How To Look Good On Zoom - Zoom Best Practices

If you're an entrepreneur or a business owner and you are on the road like I am and you're wanting to create a decent looking zoom setup but you don't have your usual office setup with its lights, its microphone and everything else, then stick around. This is the video for you.
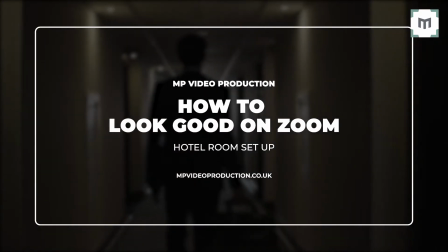[0:14]
I'm going to show you a nifty ninja little setup that you can use in your hotel room just using daylight. Let's get into the content now. So here we are in the hotel room in question. It's a perfectly serviceable room it's not a massive suite or anything it's kind of a standard four star-ish type hotel room in the UK the first thing that you are going to need to know obviously is where the window is where the light is coming from that will determine where you're going to put your laptop or camera because obviously that needs light so let's crack on and do a little bit of rearranging of the room so that we get the optimum position for the computer with the little webcam inside it.
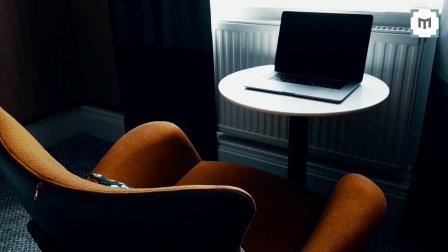[1:00]
So you can see in a couple of seconds I have arranged things how they need to be.
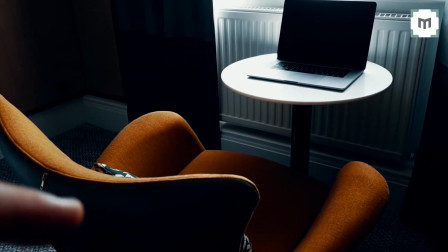[1:04]
Obviously table with the laptop on top of it and the chair where I'll be sitting is directly facing into the window.
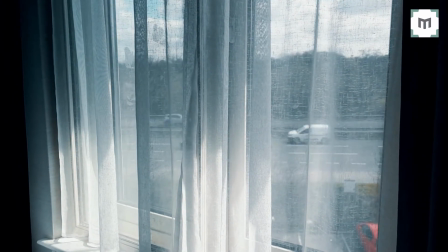[1:12]
Now as you can see my view from my hotel room is of a delightful busy road. however the main important thing here is that on the windows
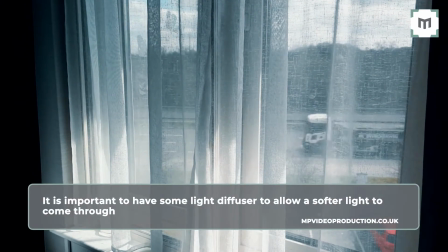[1:21]
they are diffused by some netting which is great because it means the light is a softer light coming through the window which will mean that there
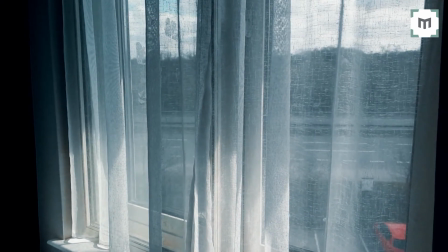[1:29]
won't be hopefully many issues with the camera in terms of finding exposure and the light will also because it is softer will wrap around
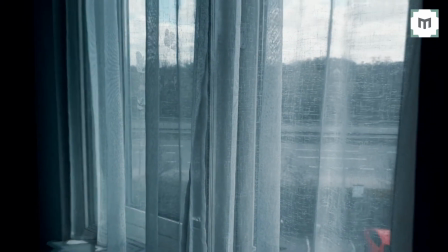[1:36]
my face more and be more complimentary which is obviously a good thing so why am i shooting this video on my phone well it's actually to prove to everyone that you can create really valuable content just
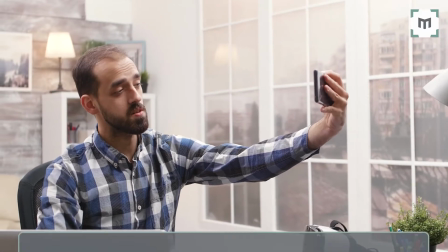[1:49]
by using your phone it doesn't need to be done with expensive kit you really can
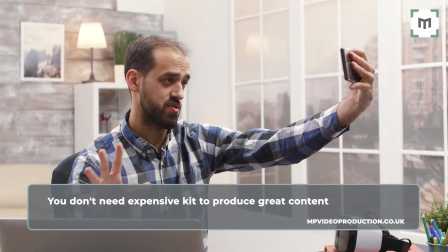[1:53]
crack on right now and create really really good quality video content so i hope
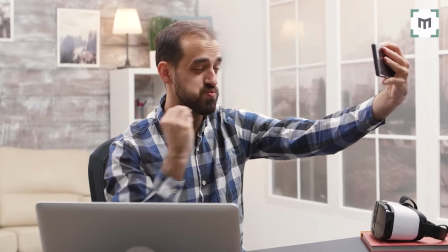[1:58]
this is serving as an illustration for you well that's at least the idea anyway let's
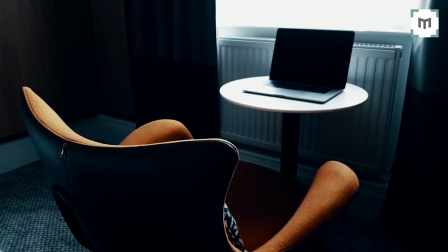[2:03]
crack on so there we have my hastily assembled ninja little setup version
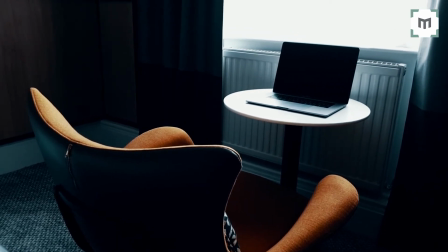[2:09]
one however I can tell you already that actually by the time I sit in that seat
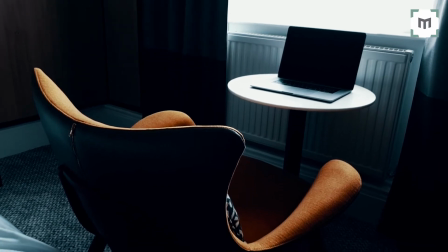[2:16]
my eyes will be looking down at the camera which is obviously in the top bit of that laptop which is not a great look
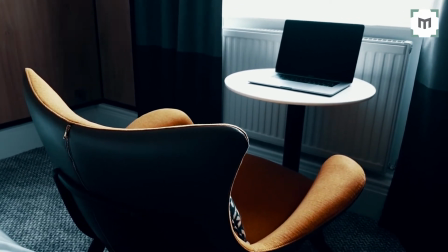[2:25]
you want to be on the same level as the camera your eye line needs to be at the same level so there we go that is a homemade tripod for
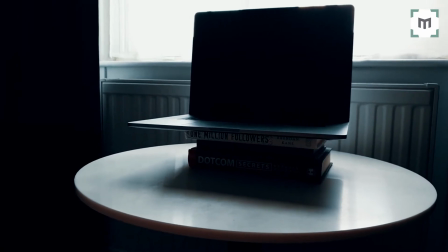[2:33]
jacking up the level of the camera in the laptop that should now be on my eye level so be a lot more flattering
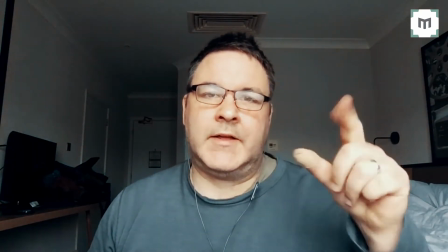[2:41]
for me so now i'm talking to you on my laptop camera handily on this particular model it's a mac there's a little green light so i know
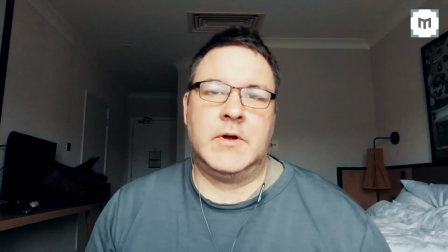[2:48]
where the camera is that's one of the most critical things when you're delivering any kind of speech or having a chat with someone on zoom just
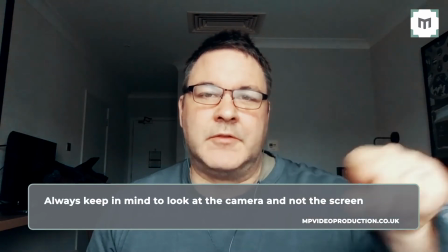[2:56]
remember that the people live in the camera they don't live on your screen so if you're looking at your screen the eye line will look very odd
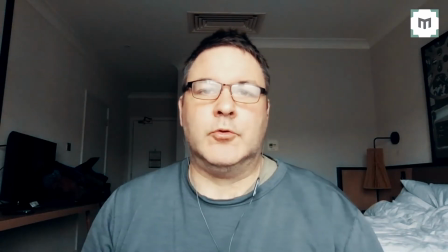[3:04]
you'll look slightly like you're looking below them so always talk directly down the camera first things first I want to have a look at the the
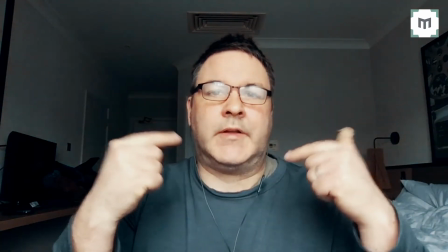[3:11]
lighting it feels okay it's soft I'm illuminated I'm brighter than the background is and that is critical because anything bright in the background will be a
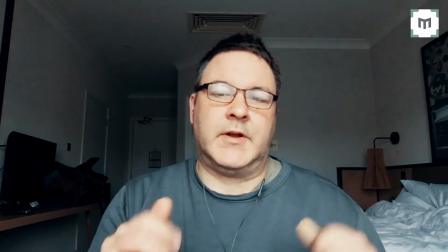[3:20]
distraction now the other thing that is a massive distraction as you've probably noticed already is the state of my background always pay attention to what is in
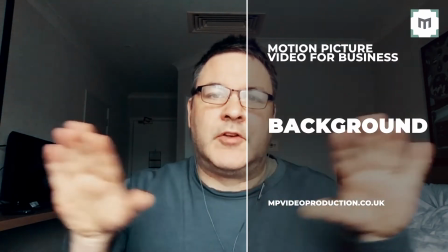[3:29]
the back of shot. So give me a couple of minutes I'm going to tidy things up and come straight back to you and we can carry on.
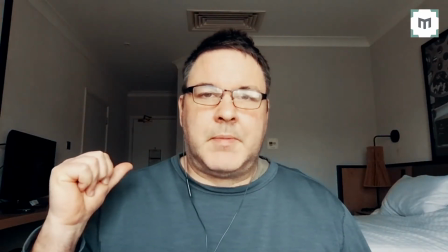[3:41]
So I've got rid of the spurious bags in the background and I have also tidied up
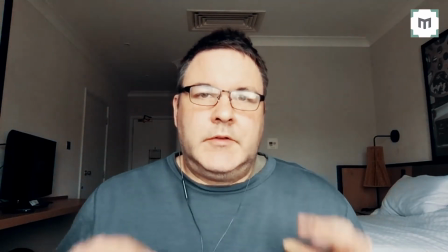[3:46]
my bed a little bit as well so that's looking a little bit more acceptable.
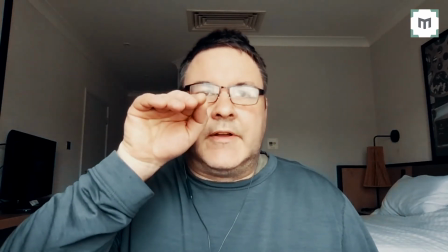[3:52]
The only thing I would say I'm still feel like I'm looking slightly down toward the camera and that's why you can see the ceiling.
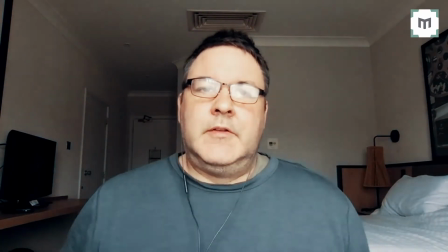[4:00]
So this whole laptop needs to go up a bit so I'm just going to do that by the addition of an extra book.